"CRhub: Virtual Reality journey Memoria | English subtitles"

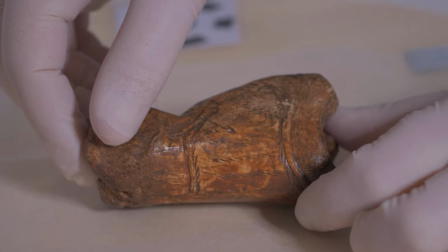Para escanear los objetos del museo creamos un pequeño set de fotografía con una caja de
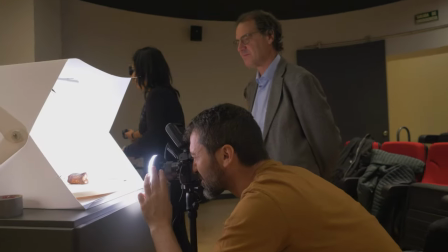luz y una plataforma giratoria sobre la que depositábamos los objetos La luz
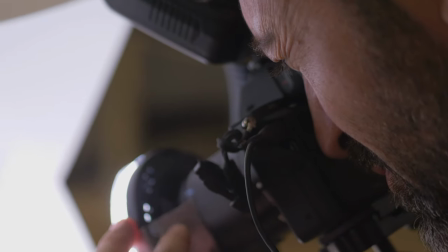que emitíamos desde el flash de la cámara estaba polarizada con lo cual
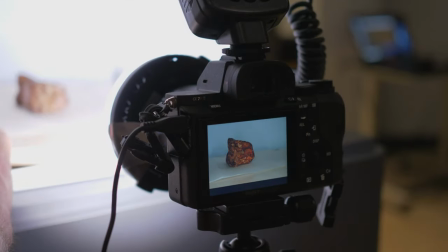usando un filtro sobre la lente podíamos eliminar los reflejos especulares los brillos
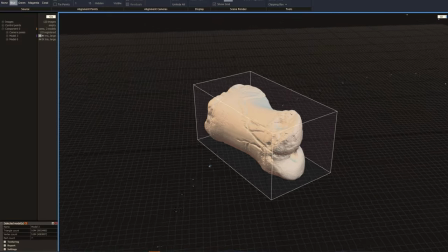especulares sobre los objetos y luego con técnica de adaptación a materiales PBR reconstruiríamos
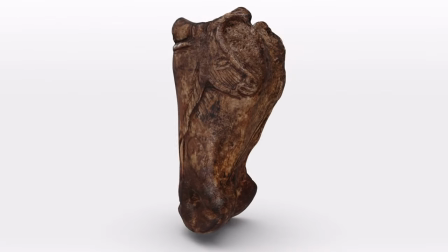en software para poder generar esa superficie brillante o mate. Mediante luces volumétricas hemos intentado recrear la atmósfera en la que vivían los habitantes de la cueva.
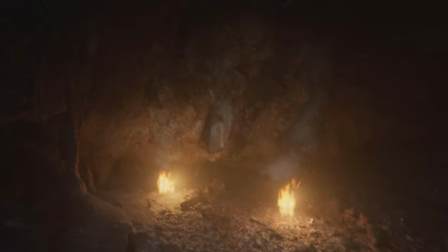La existencia de humo por las hogueras generaba un ambiente muy denso
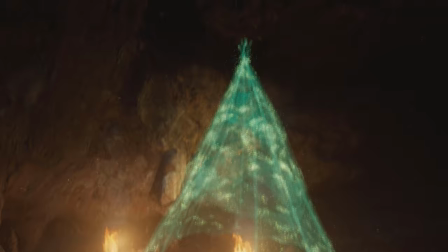y con esta luz volumétrica yo creo que hemos conseguido reproducir esa sensación.
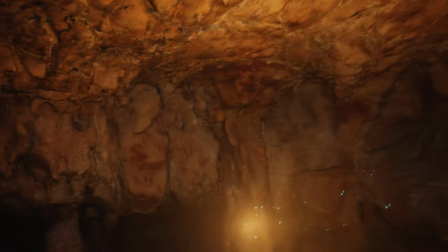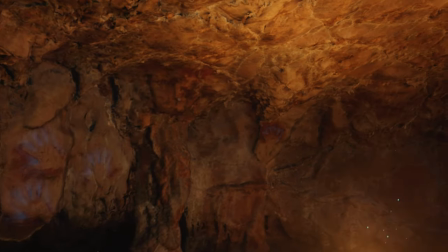La gente no va a poder entrar físicamente, pero a través de la realidad virtual va a poder tener una experiencia inmersiva y entrar en la cueva, explorarla en todos sus rincones, incluso experimentar el ambiente que se siente cuando se está dentro de la cueva, ver el arte planetal, ver los objetos decorados y nosotros creemos que esta es la mejor alternativa que podemos en la actualidad ofrecer al público a la entrada física directa al yacimiento. y esto es buenísimo en términos de conservación y al mismo tiempo en términos de difusión porque lo que hacemos es transmitir conocimiento y disfrute del patrimonio garantizando su conservación.